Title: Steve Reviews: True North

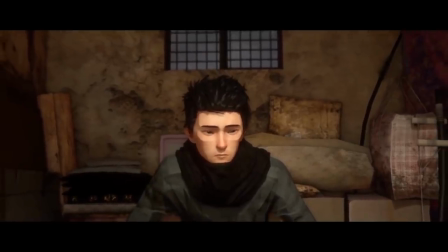So you ask yourself, was Johan right to do what he did? Would you have done the same in that situation?
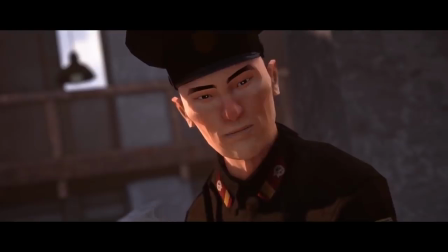And then there's the guard that we talked about earlier, who despite the horrific crime he committed,
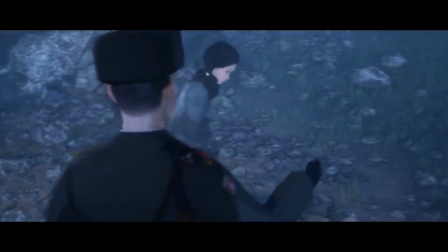he's not shown to be in a clear villainous light, as he offered compassion to Johan and his sister when they were being taken away,
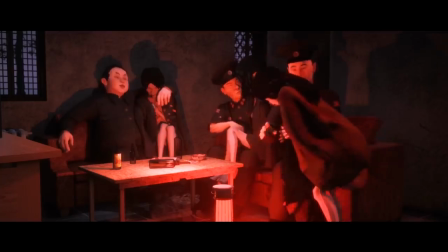refuses to take part in the grooming like the other guards, and has his moment of mercy at the end.
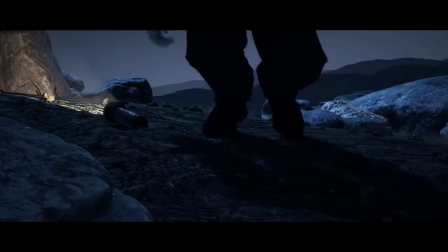It does make me wonder whether there's meant to be additional scenes with this guy to make more of a love triangle plot between Insu and Mihi,
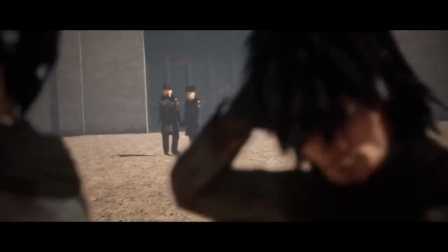but perhaps it needed to be cut for more time.
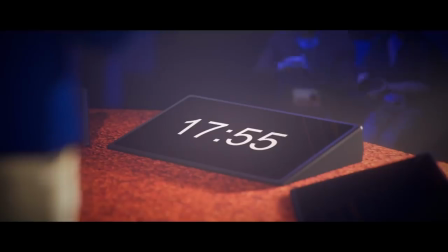I also found it interesting how this film incorporated a TED talk at the beginning and end, an obvious nod from the director who had previously given his own TED talks.
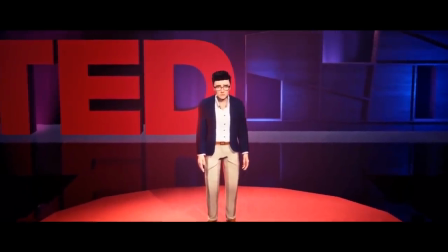I think these scenes could have worked better if they were filmed in live action, as it would have made the story he's telling feel all the more real. But maybe with a tight budget, doing them this way would have been far too costly. Speaking of costs, let's talk about the animation.
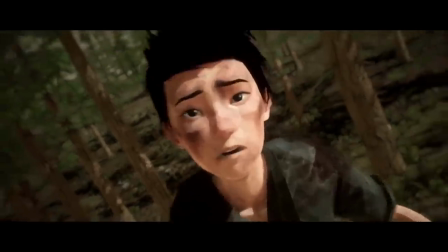The animation quality is noticeably poor, with stiff character movements and low polygon models.
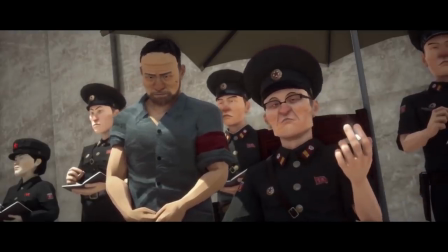This of course is being due to the film having a very limited budget. The director actually addresses this in an interview,
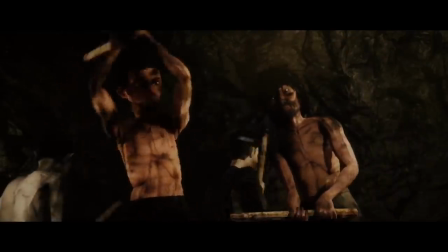and state that he feels this lower quality animation would actually help attract more people to watch the film,
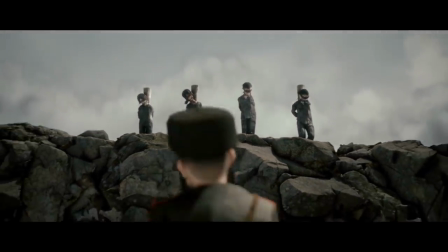as it makes it less graphic and intense to view.
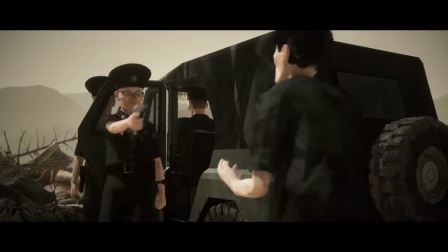Which, yeah, I can see where he's coming from, but ultimately, I disagree.
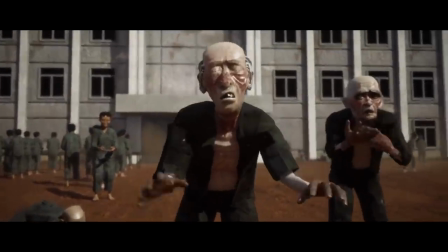I don't think people would be turned off because a heavy subject such as this is presenting itself as being all too real.
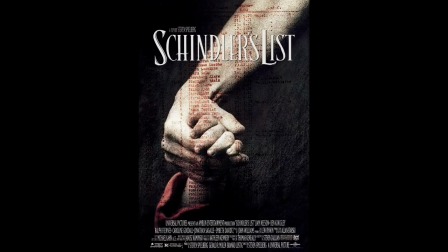Take the 1993 film for example, Schindler's List.
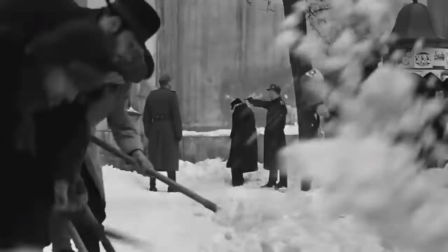That film deals with incredibly heavy and hard to watch scenes from the Nazi concentration camps,
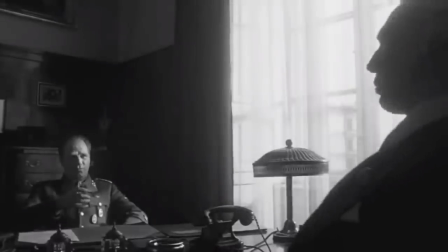yet was also a huge hit at the box office.
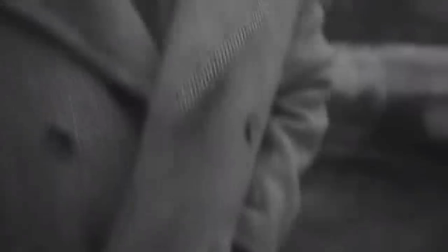I mean, if Schindler's List was presented in the same animation style as this film, could you honestly say it would have still performed as well?
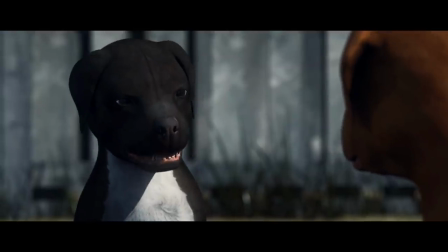It's kind of similar to the animation problem with Chance, which dealt with the issue of dogfighting,
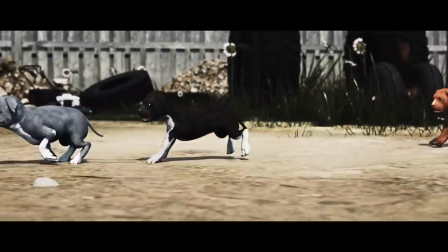but again, had a very low animation budget. I think True North doesn't suffer from this as badly,
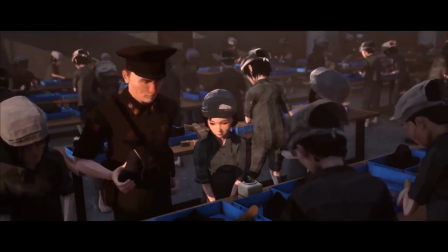because you can get away with more in making human characters stiff looking than you can animals.
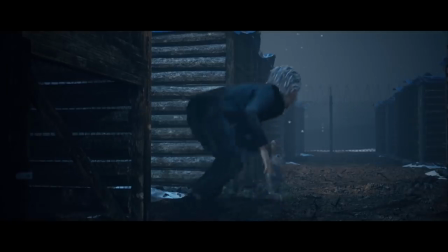And though the animation is on the weaker side, everything else really works great.
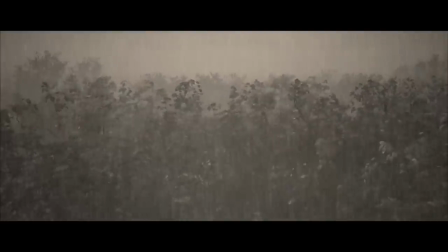The voice acting is solid, The musical score offers a lot of emotion, and despite the low budget animation,
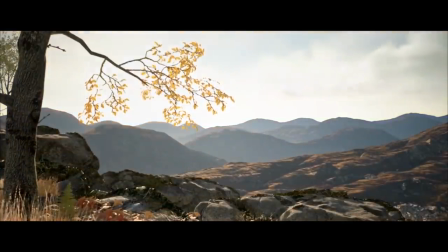there are still some good uses of lighting and various camera angles.
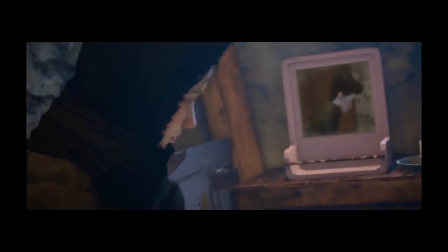She needs food. Maybe you shouldn't have given all her food away.
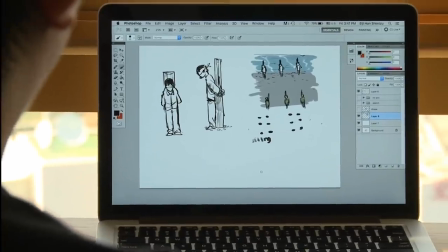And looking at behind the scenes, it does seem like they were taking great care to present everything as accurate looking as possible.
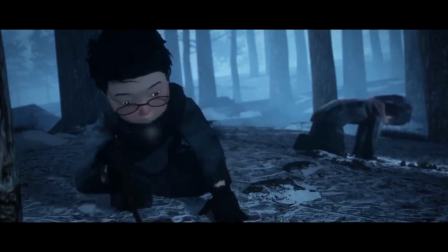In conclusion, True North is a heavy-hitting film which highlights the atrocities going on in North Korea,
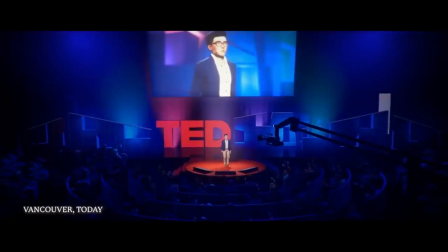and in that sense, it succeeds in its attempts to raise awareness of it.
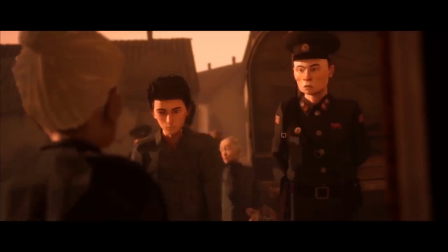It has strong characters who develop throughout, presents difficult moral dilemmas, offers good voice acting and immersive music.
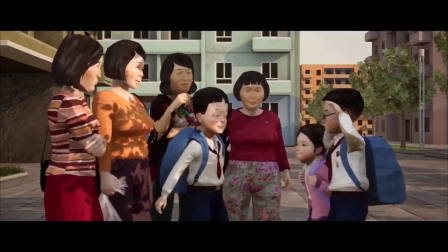The animation can be a deterrence on surface level, and I get that it won't be for everyone,
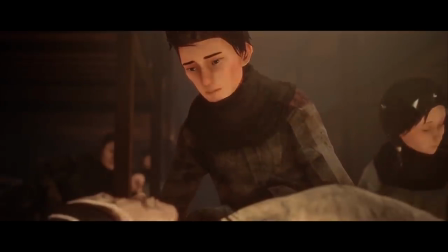but in complete honesty, as the film went on, I found myself not being distracted by it,
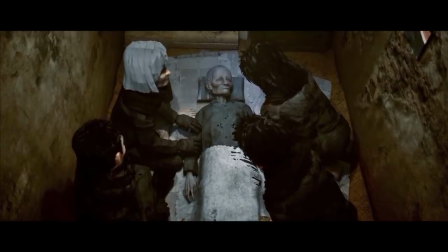as the story and characters were good on their own merits. Do let me know what you guys think of the film and whether you're affected by the cheap animation,
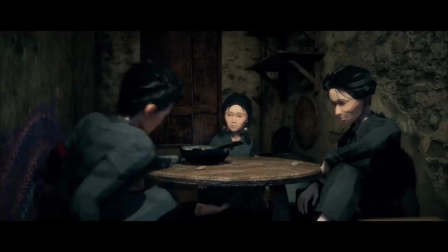or if you haven't seen the film, are you dissuaded from seeing it because of the animation?
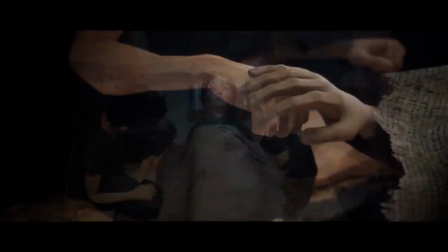And until the next one, take care.
It's not about who's right or who's wrong.
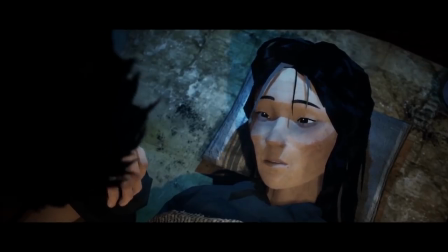It's about who you want to be.